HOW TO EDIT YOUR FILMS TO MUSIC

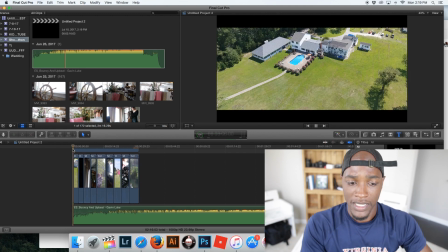We just put the music at the bottom, and we're just gonna go ahead and play it.
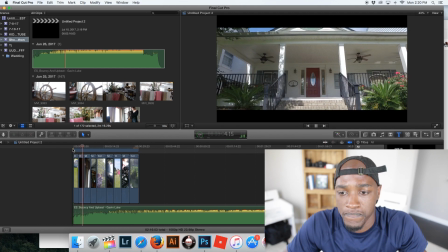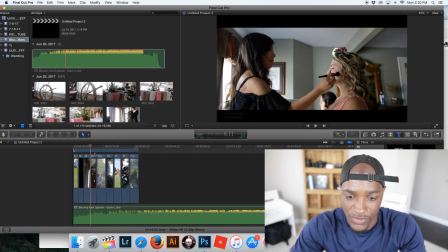Sorry, we got some. Let's just let this render real quick. All right, here we go.
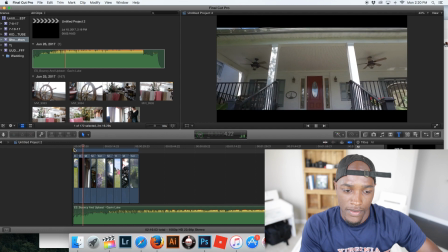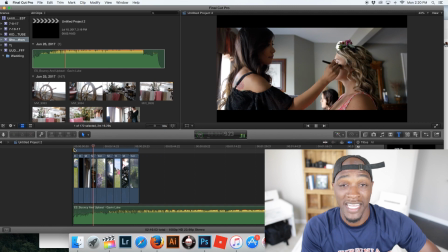It actually looks pretty good.
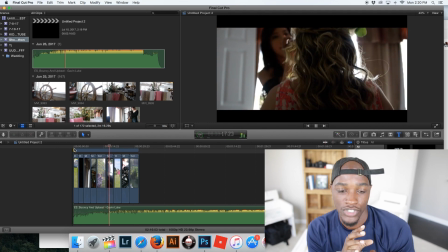The problem is that you're not intentional about what you're doing yet.
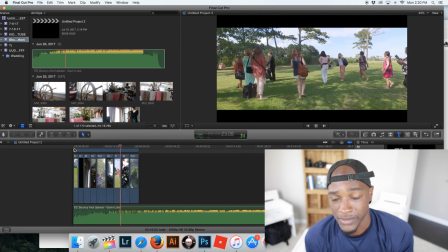But it actually looks pretty good.
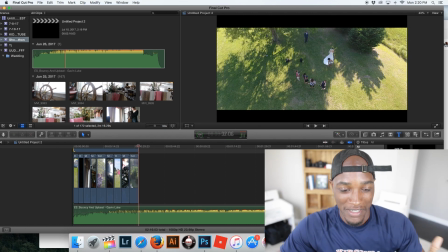Okay, so that was what it looks like without being intentional, and I feel like I put my foot in my mouth because it looks pretty good.
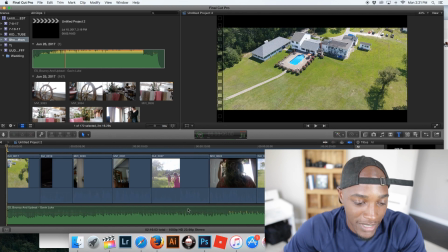But the problem is that it doesn't seem intentional. You want to be intentional about the way that you cut and edit.
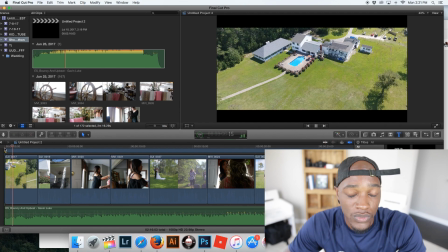So when you put these things in, so we're starting from here. What you want to do is you want to look at the wavelengths of the music.
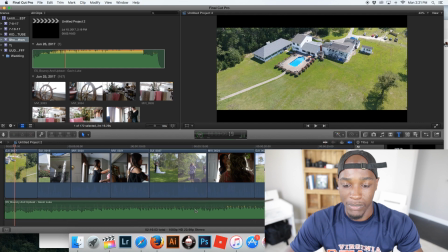When the music spikes, you can see these little spikes down here. When it spikes, those are points where you can cut at.
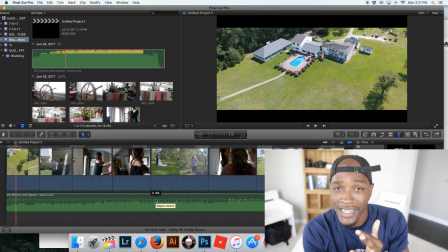Just to be simple with it, I like to cut at a kick or a snare. So anytime you get a nice little sharp snare hit or a nice deep bass bump, that's where I like to cut at. Let's see where those are.
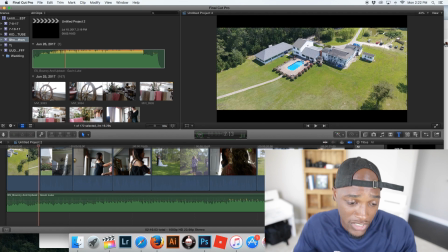You can also cut on at each strum of the guitar as well. Right here, there's a spike right there.
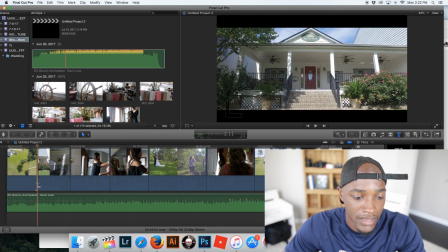So what I'm gonna do, I'm gonna bring this back to there, and then I'm gonna let it play.
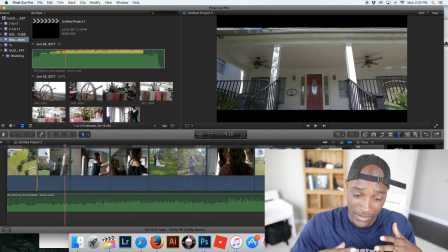And you can hear the music actually changing and intensifying as it goes. So you can also cut to those as well. If you hear like a point where they add in an instrument where it
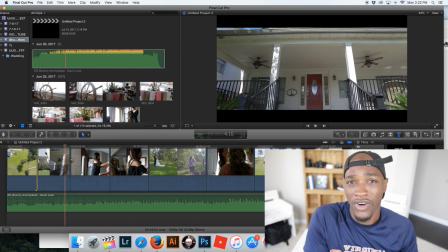goes from just simply guitar to the guitar and the piano together, edit to where the piano comes in and show the viewers a different look when the piano comes in.
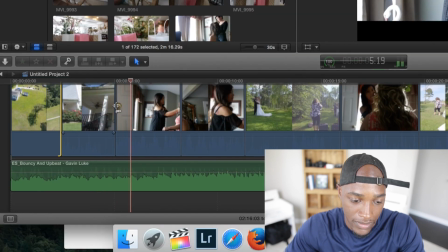Is a great idea too. So let's see.
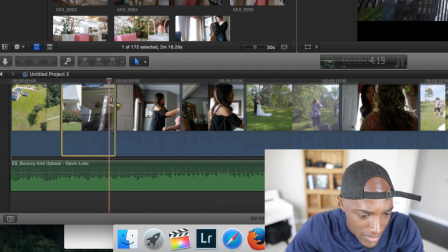So right there is where I will probably cut that.
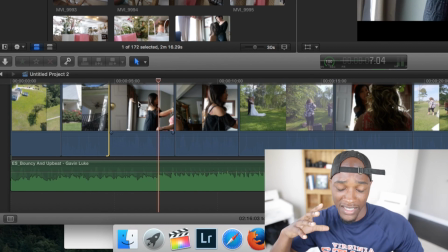And then you hear how the music starts to intensify there.
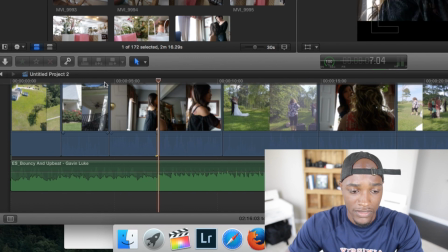We're gonna cut at that point where the music starts to intensify, and that makes it look more like it belongs there. And what I'm gonna do is I'm gonna switch these clips out.
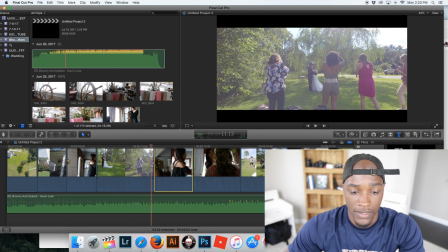And that is a beautiful transition. And you can hear the music kind of change a little bit there.
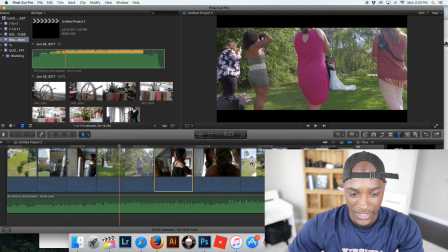You hear it change there?
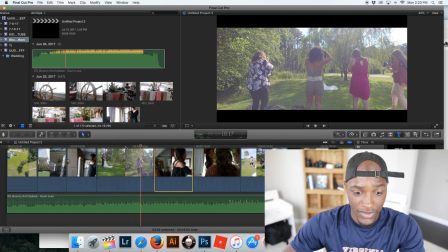Right here is where it changes again.
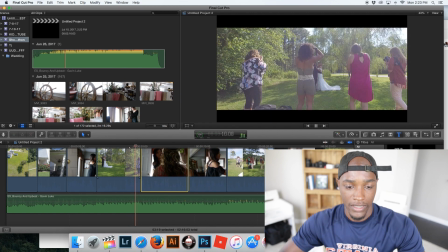And we're gonna switch back over here, and it almost sounds like it belongs.
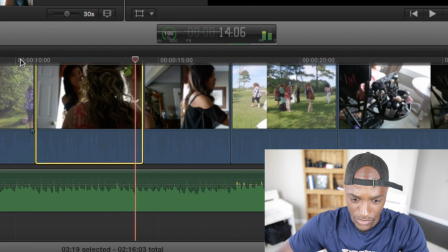And we're gonna do it again at this spike here.
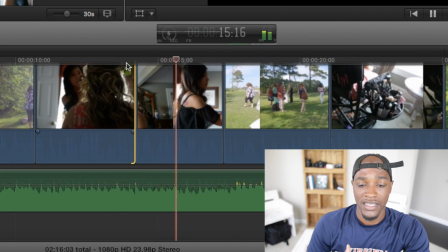And basically you go through your footage and you do this to the entire footage to make it feel like,
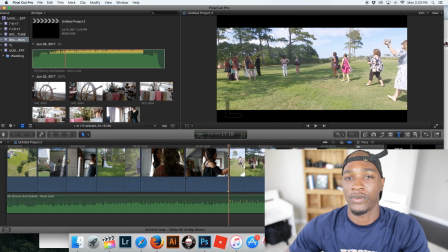wow, this song was made for this video.
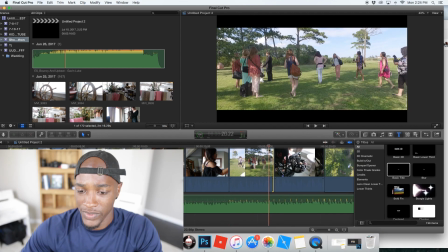And so let's go quickly and cut the rest of these. So we got bass kick, bass kick, bass kick.
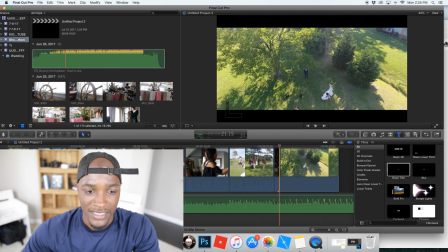And then we're just gonna, like, let's add some more clips in here to make the
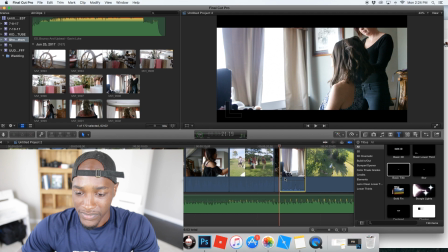intensity and the feel of it actually like increase as the
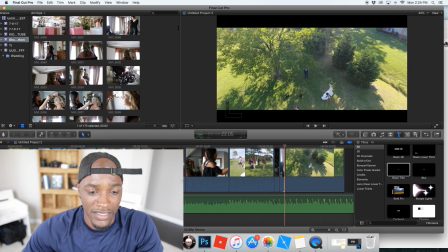music increases, and then you just get this cohesive feel between the music and
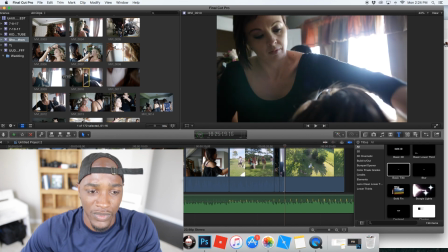your film itself. Almost like when you were filming this, you were thinking about what the music was going to sound like.
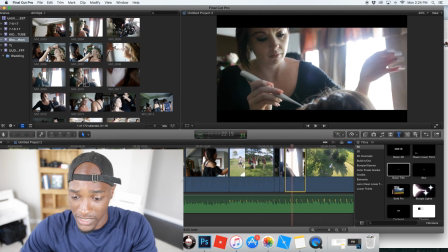Sometimes you don't. Sometimes you know what the music is. Sometimes you don't know what the music is.